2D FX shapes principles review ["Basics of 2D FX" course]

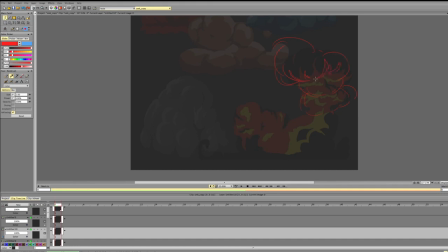(45:56)
are different in size and they follow the form. So they follow the form. And they're not on the same line.
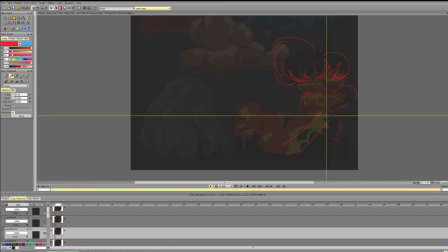(46:11)
Make sure the same here, so that here and here doesn't divide it equally. So we'll do that. Again, make sure that these three forms are not on the same level.
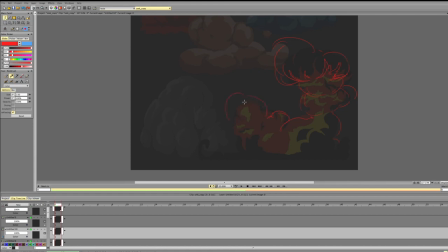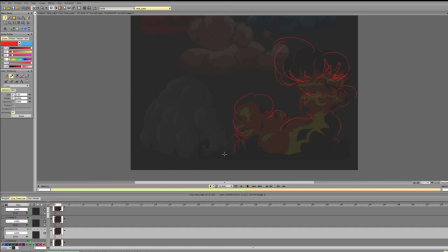Can even increase this part if we want. And that's it, I guess.
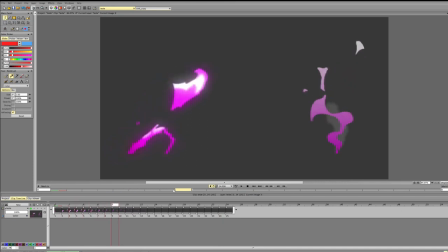(46:58)
Now to the animations. So the animations look pretty interesting. I'd say I like it. It definitely feels like fire. And we can work with that and improve it even more.
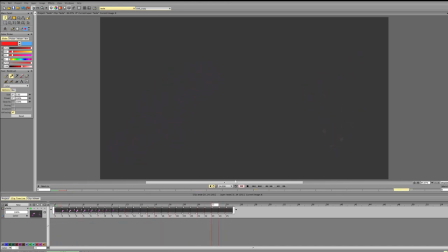(47:16)
So the most noticeable scene in the first one is the bottom part and the acceleration. So right now we have very fast
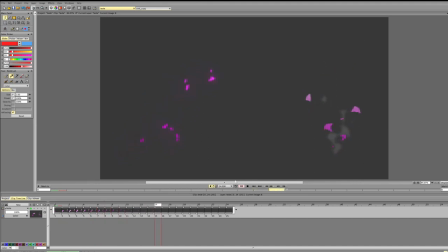(47:30)
acceleration at the start, then everything kind of slows down, and it may slow down a bit too fast. So let's see, kind of hovers in one spot, especially at the bottom. So
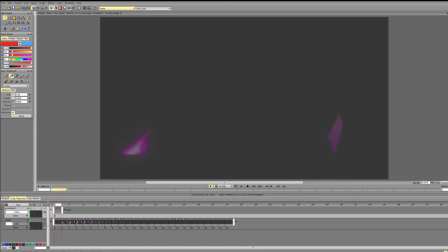(47:51)
checking that. Switching to blue. Okay. So we go one, we go two, go three, we got deceleration. Yeah. So the scene is that we have acceleration.
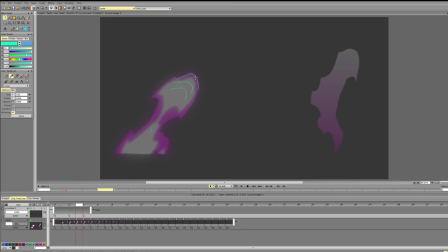(48:12)
We start decelerating. But we have a bit of an acceleration here. And then instantly we decelerate a lot. This part starts to go down.
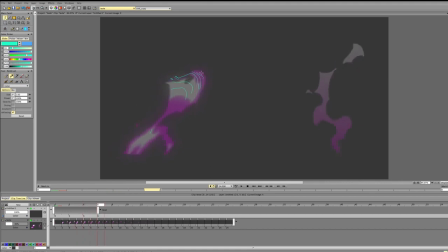(48:27)
This part keeps going up. Accelerates a bit. And stops in one spot. Oh, yeah, that's the issue. So you're only moving the internal part. But you're not moving the outside. And then it goes.
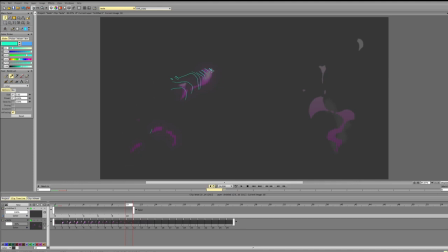(48:45)
And then you see, it went forward. And then it doesn't go forward. So the edge goes forward, stops going forward, goes down. So there was no
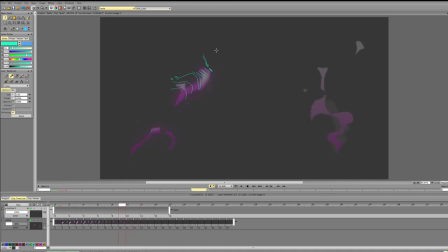(49:01)
deceleration here, but the shape just stops going up and goes down. So fixing that would be nice. And I would either keep the white stuff
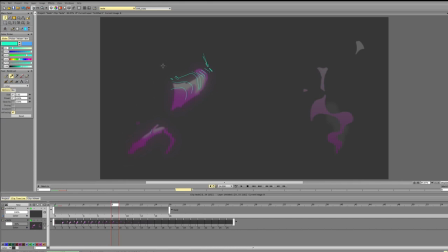(49:20)
with the same frame rate as the main scene or move them together, because right now it creates a disconnect. So the external part,
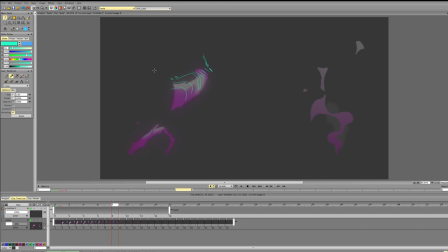(49:36)
the violet, like pink fire moves, then it stops moving, but the internal part continues moving. And if it's fire, it doesn't really make sense, because fire produces the light itself, so it moves as a whole.
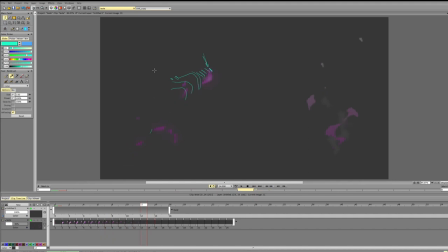(49:56)
And if it's smoke and it's illuminated by something, then it doesn't really feel like smoke, because it is light and it's being light up from the inside, from the middle.
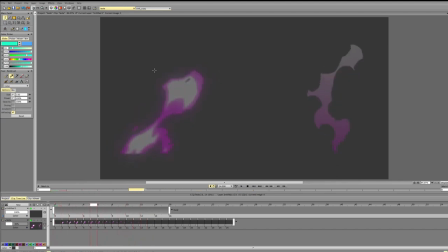(50:12)
So I would suggest moving the white stuff on the same frame as pink stuff. Second scene is motion at the bottom. So you see it goes here,
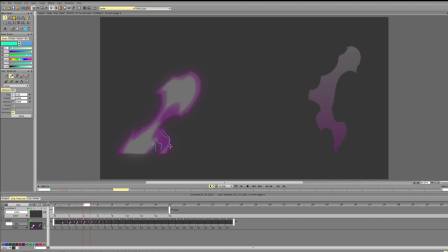(50:28)
accelerates, then instantly decelerates, and this part goes down. And this part decelerates a lot, and then suddenly everything accelerates. And we go from here, and we were going back down to here,
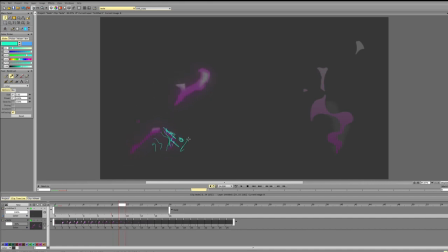(50:46)
and we're going up again, and then we slow down again, then we go up again. So this creates kind of an interruption of the motion. So I would suggest to continue the motion, continuing the motion.
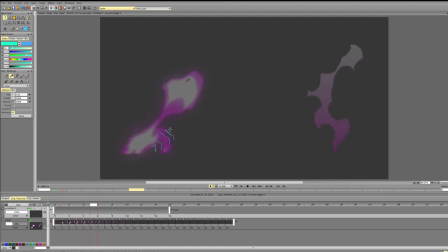(51:01)
So go here, then go here, go here, go here, go here. Slow down, slow down, slow down, slow down. This will keep the feeling of the motion, keep the energy flow,
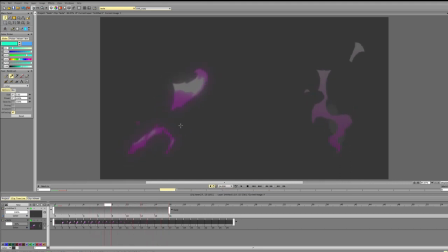(51:18)
and it make it will make it a bit more interesting. And the second thing is, you see, everything kind of goes on the same line. So you get four similar particles, and they're all on the same line.
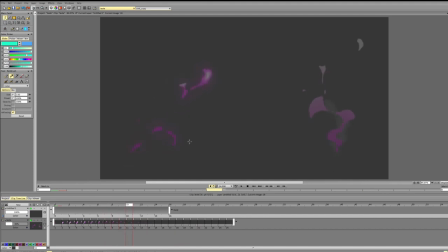(51:33)
So I would definitely keep the distribution of particles more interesting. So one particle can go here, the other particle can go here, or it can have a different shape.
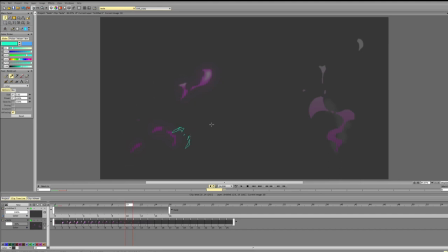(51:46)
So you see, this is a more interesting composition than the other one, because we have variety in particles, we have variety in their placement. And here we kind of end up with particles being symmetrical to each other and on the same line.
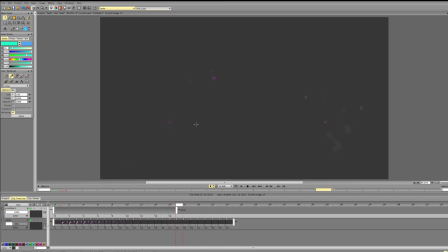(52:03)
On the same line, everything in the same spot, and the same thing here. So you break it up into similar particles that go in the same spot, and even here it kind of breaks in the middle. So it would be nice to group particles more differently.
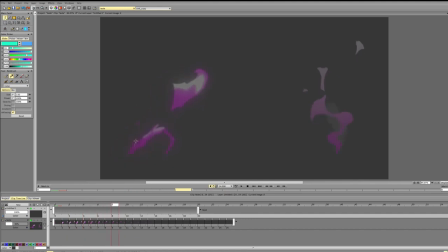(52:25)
And the second thing, it would be nice to move that middle part and to make it less straight, or add something, because right now
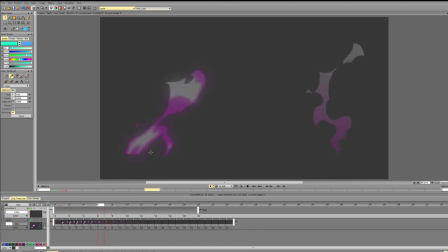(52:39)
it's like this boxy straight line, no difference in width or anything. So it would be way more interesting to kind of make sure that the other part
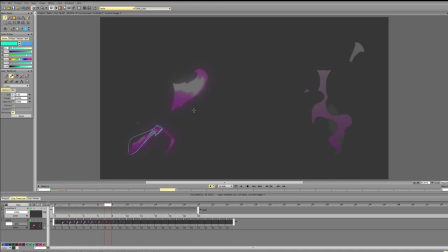(52:52)
has its own character, has its own shape, and that it's distinct and interesting. And then you can show the movement of it. So with this shape, it's easier to show that it keeps moving forward even as it shrinks, because you have this angle,
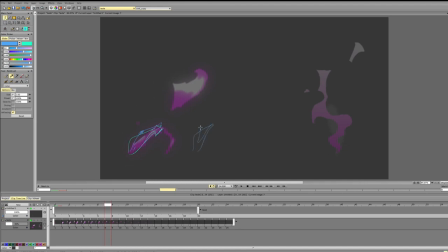(53:08)
and you can show that it shrinks, but it also moves forward, keeps moving. So the next thing is the neck smoke. It's looking pretty good.
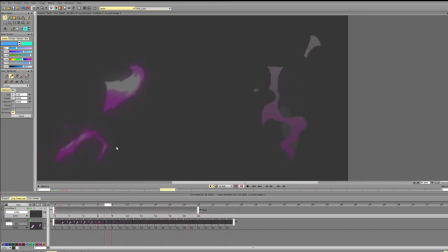(53:30)
Again, some notes about the shapes. The shapes are much nicer. So we have an acceleration,
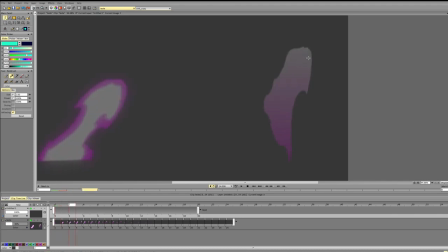(53:48)
and we have these pointy shapes looking pretty good. Then we have this kind of shape, and I don't have anything like against it. However, we can definitely make it way better.